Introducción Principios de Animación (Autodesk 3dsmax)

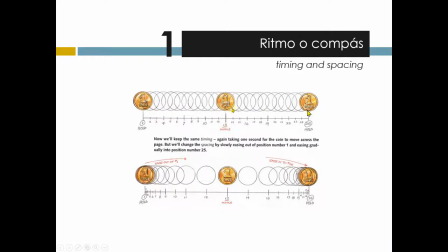(4:10)
No solo se consiste en poner las tres claves por donde va a pasar, en este caso la moneda, y que se mueva de manera lineal, que es decir que todo lleve la misma velocidad, sino que puede comenzar despacio, se acelera en todo el centro y finalmente se frena.
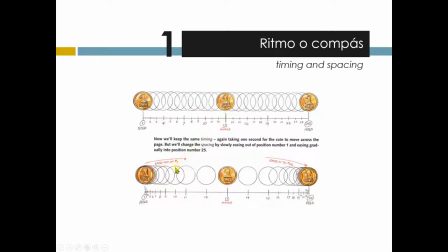(4:26)
Esto era lo que veíamos la clase anterior, que los programas 3D en ocasiones ya lo aplican. Es el famoso Easy In, Easy Out. En este caso, salida Easy Out y la llegada Easy In.
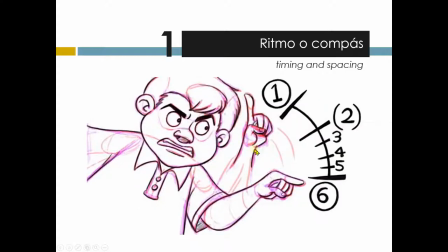(4:38)
Entonces, obviamente, cuando una persona señala a alguien, puede que al principio ejecute la mano muy rápido y al final la disminuya.
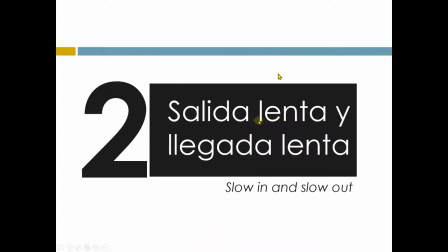(4:47)
Y eso sería una forma de ver cómo el ritmo y el compás interfieren en el tema de la animación.
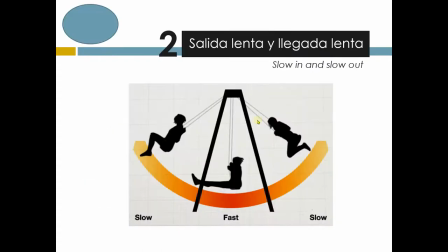(4:55)
Salida lenta, salida rápida, que ese es un ejemplo muy sencillo. Es cómo va rápido cuando está sobre la parte más vertical del columpio.
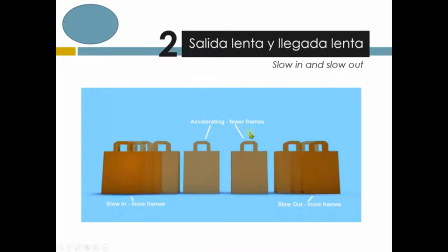(5:05)
Son, digamos, diferentes ejemplos en diferentes elementos. Salida lenta y salida rápida, aplastar y estirar, que es
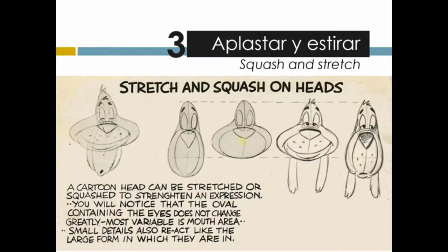(5:13)
un principio de animación que lo vemos comúnmente en muchas animaciones.
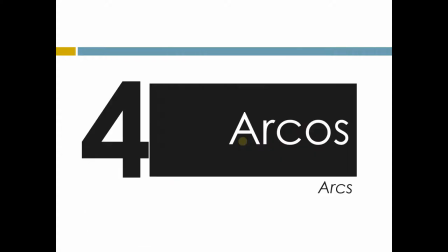(5:18)
También tenemos este otro principio de animación que es arcos,
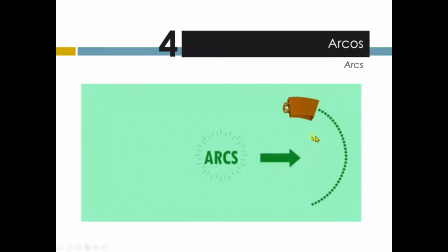(5:22)
para que todos los movimientos les demos como una especie de curva, que no los movamos de manera lineal.
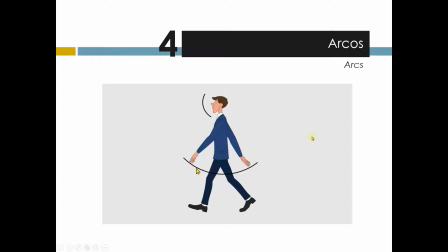(5:28)
Miren que la cabeza puede ir girando de una manera y las manitos también pueden ir formando los arcos.
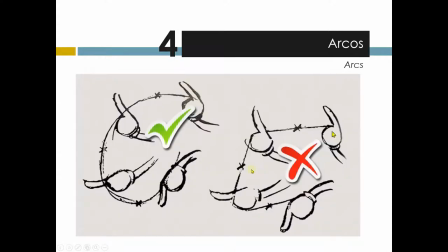(5:33)
Aquí ya es un arco más expresivo en cuanto a las poses. Obviamente cuando uno anima un brazo no lo anima de esta manera porque quedaría muy robótico, sino efectivamente hace un movimiento más fluido, más redondo.
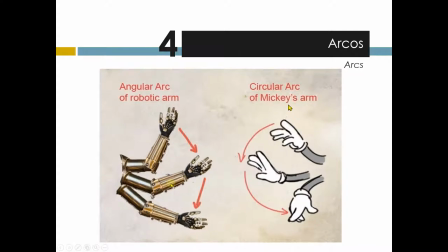(5:46)
Aquí está incluso el ejemplo robótico y pues ya una forma de hacerlo pues ya con un personaje animado.
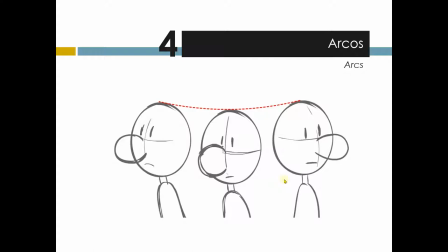(5:54)
Esto aplica en todas las direcciones, en todos los elementos, hasta en el movimiento de una cabeza de alguien mirando para ambos lados. Arcos por todos lados siempre vemos, incluso hasta en las expresiones. Aquí se ve el ejemplo claro de cómo se ejecutaría la animación.
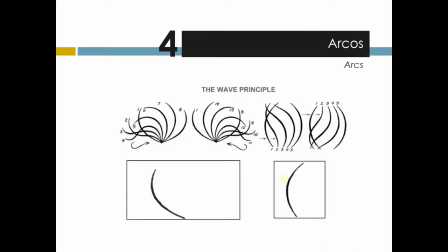(6:11)
Bueno, ¿qué más tenemos aquí? Aquí tenemos el principio de cuerdas y, o el de olas, y pues es como para animar este tipo de follow-through o de movimiento, digamos, de una fibra en este caso.
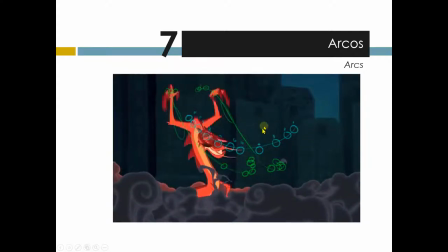(6:25)
Este es Mishu, creo que se llama, el de Mulan. Y pues ahí se ven obviamente muchos arcos que va generando con la cabeza, con los brazos, siempre presente, digamos, en el tema de animación. Aquí tenemos otro arco.
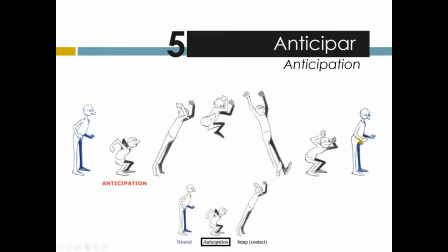(6:41)
Al mover este banderín, anticipar, obviamente un objeto debe acumular fuerza o energía. Bueno, en este caso la anticipación puede ser hasta la mirada, mirar a dónde se va a posicionar para tomar impulso, luego tomarlo y ejecutar toda esa fuerza.
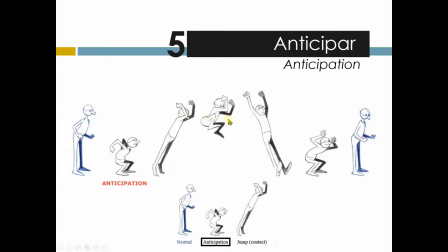(6:57)
Entonces la anticipación es muy importante porque uno no llega y simplemente el puño en la cara, no, uno toma simplemente impulso y luego ejecuta el puño, hablando de un golpe.
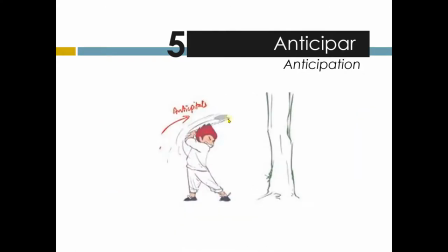(7:08)
Bueno, hablémoslo de esta manera. Aquí está el ejemplo de cómo darle un hachazo a ese árbol. Es como batear una pelota. Obviamente la anticipación, ya viene la pelota y luego el golpe.
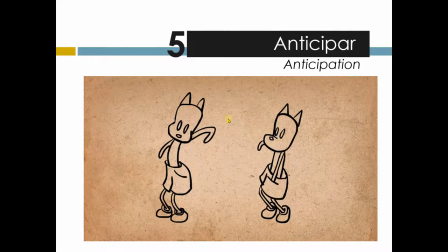(7:19)
Aquí está la anticipación llevándola efectivamente con la mirada. Voy a sacar básicamente algo de mi bolsillo. Pues obviamente es muy explícito, pero en animación en ocasiones es necesario hacerlo.
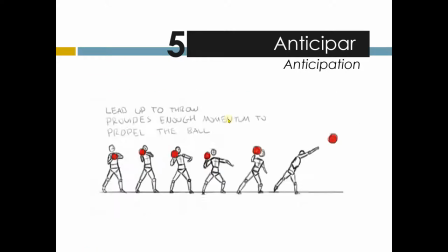(7:33)
Lo mismo con el golpe, y aquí hay varios ejemplos. Este es muy común que lo hemos visto. Sabemos inmediatamente que va a salir corriendo. Cuando un jugador de baloncesto, o creo que está lanzando una pelota de baloncesto, ahí lo hace.
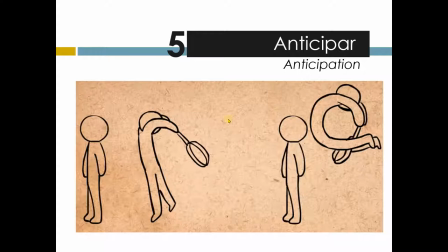(7:49)
El golpe que va a recibir este sujeto, miren, exagerado. Incluso le incorporan los arcos de manera muy, muy extrema.
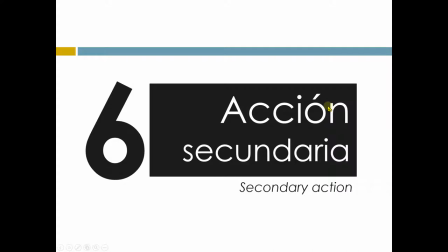(7:59)
Acción secundaria, esto se puede confundir con algunos,
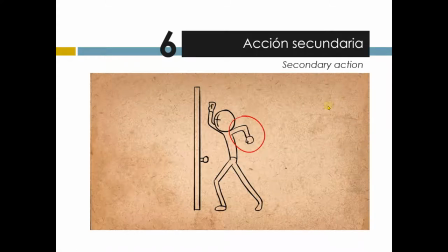(8:02)
pero la acción secundaria nos va a ayudar a interpretar mejor la acción principal que está haciendo el personaje. Solamente con tener esta pose de la mano uno ya sabe que está tocando la puerta, pero además de eso está enfadado.